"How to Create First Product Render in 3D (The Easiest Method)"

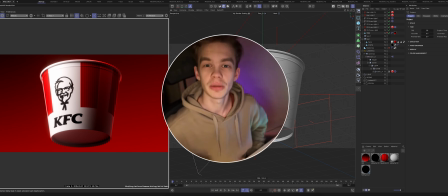[0:00]
Today we're going to create your first render, and it doesn't matter if you've never done it before.
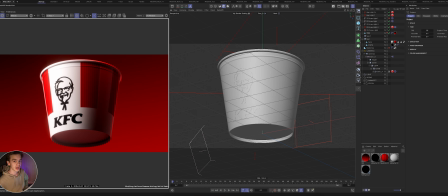[0:03]
You've never done it before, but today we're going to go over how to do it and realize that it's not hard to do. I'll show you how to do it quickly and easily, even if you're a complete beginner. Let's go!
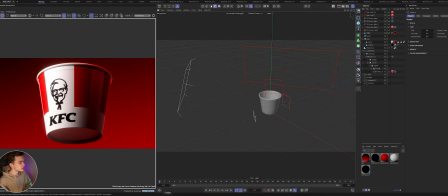[0:15]
As you can already see, here's a 3D render like this. Today we're going to create, and the first thing we need to do is import our 3D model. In this case, we're not setting up the material, we're just importing the models.
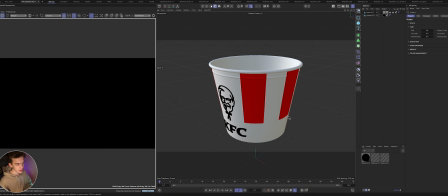[0:28]
They will automatically pull in because we have simple models here. Alright, we've uploaded our model.
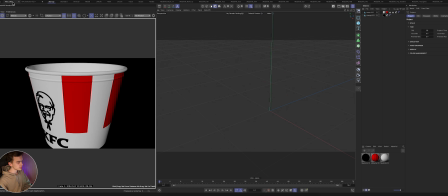[0:36]
We don't have any materials in this render. So what you see right now, over here, on the left, there are no materials.
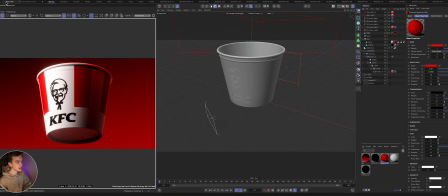[0:44]
These are standard materials. Alright, we have, for example, imported our model. Next, using the example of what I've already created, we'll break it down and I'll explain how it works. So first things first, we're creating our plane, which is our background.
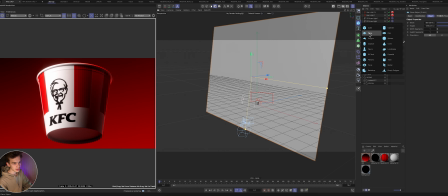[1:01]
The background is just a huge piece, this plane, that we've stretched out to serve as the background, so it looks like this.
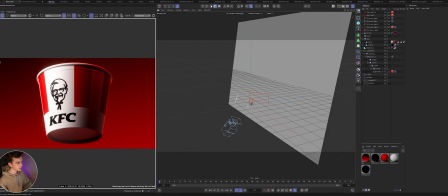[1:07]
Here's the gradient from black to red. It looked like this. Here's the gradient from black to red.
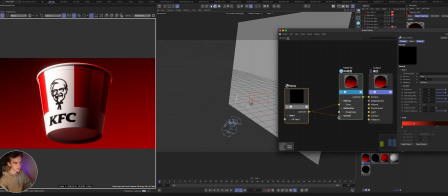[1:13]
We have a background that's simply connected to color. And emission.
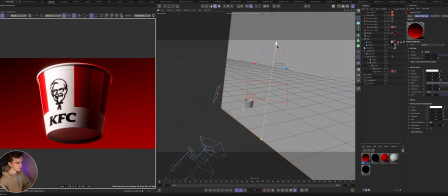[1:19]
And like this, if we want to change something, we can either change it here, add more red, for example, or we can lower it down, our background, and make it darker or lighter. Got it. As we need. Alright, we figured out the background.
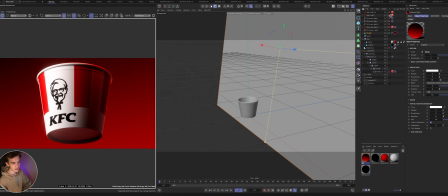[1:38]
For example, let's turn off all the light sources. So we actually have this kind of background.
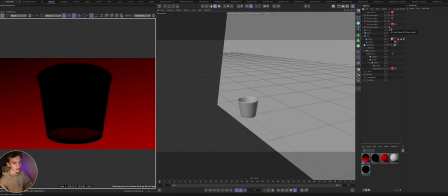[1:43]
The first thing we do is add a dome light. We're adding our dome light.
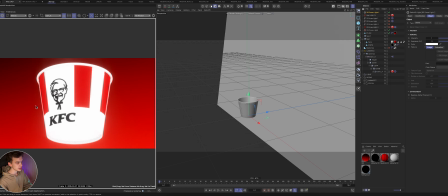[1:48]
By default, it's very bright. Here's what happens if you just add a dome light, but our dome light is special.
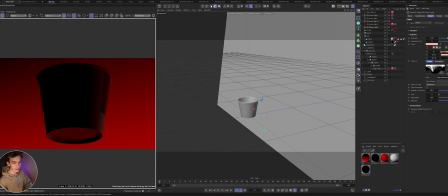[1:55]
First of all, it has a hint of red, so that it fits better into the atmosphere. Here's what happens if you just use white. Just white is an uninteresting color, but if it's red, it adds more atmosphere. Okay. And the second thing is our HDRI map. This is what our HDRI map looks like.
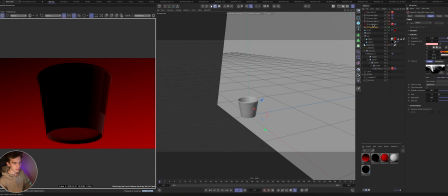[2:15]
Alright, we won't focus on that. Let's move on. We have our first light source, which is responsible for having. These are the illuminated edges. This light is linked to a target.
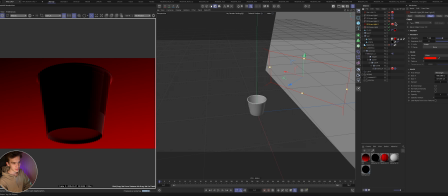[2:28]
We have an effector on the light called a target. We create it, after which we create a null object. Select our null object as the target, and now where they will look.
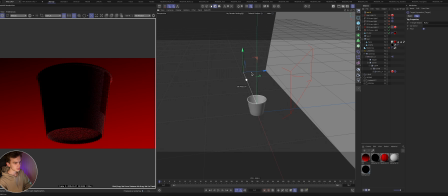[2:43]
The null object, the light will follow it. This is the principle behind all the lighting in this scene. Alright, we have a target, in this case, just a bucket.
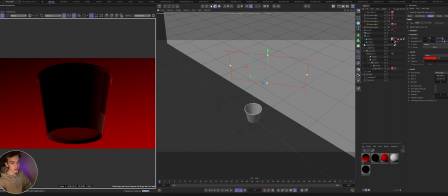[2:55]
We have this kind of white light with an intensity of 12 and a completely red color, so that you get these beautiful edges in the background. If we make it narrower, that effect won't be there. It won't stand out as well.
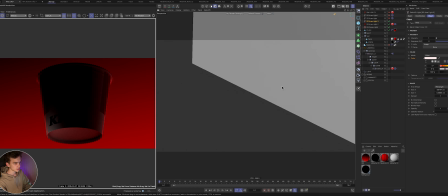[3:13]
Next to it is the area light, the one that looks from below. In this case, we don't use target because it disrupts things.
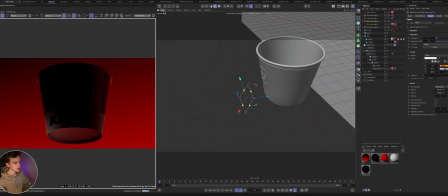[3:21]
If we press view, if we press camera, use camera, intellect object as camera, we will be looking from the light's perspective.
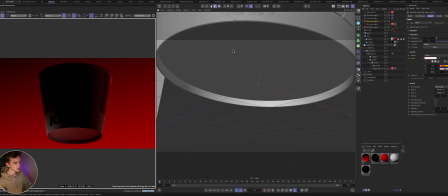[3:29]
That is, we can move around. And look, before rendering, we see what's happening.
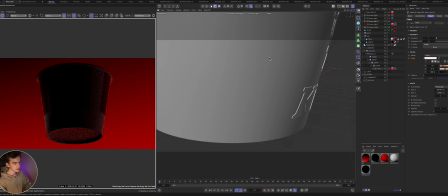[3:34]
This way. We illuminate the lower edge of our object. Alright.
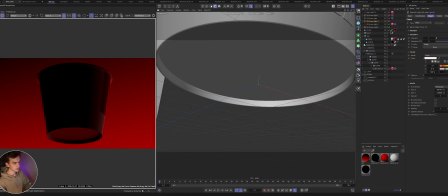[3:39]
The next light source is our main one. Let's hide the background so it doesn't get in our way.
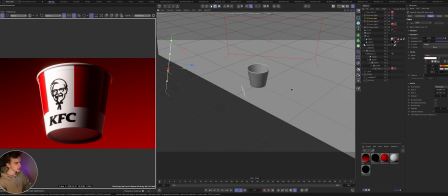[3:44]
This is our main light source, which shines from the left side. It illuminates.
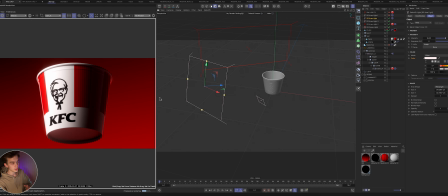[3:49]
It can become the main light that illuminates our object. We are looking at it from the left side, not from the camera side, for example. Here is our camera. We are looking from the left of it. That is, there should be another light source from somewhere. This is our vertical fill light.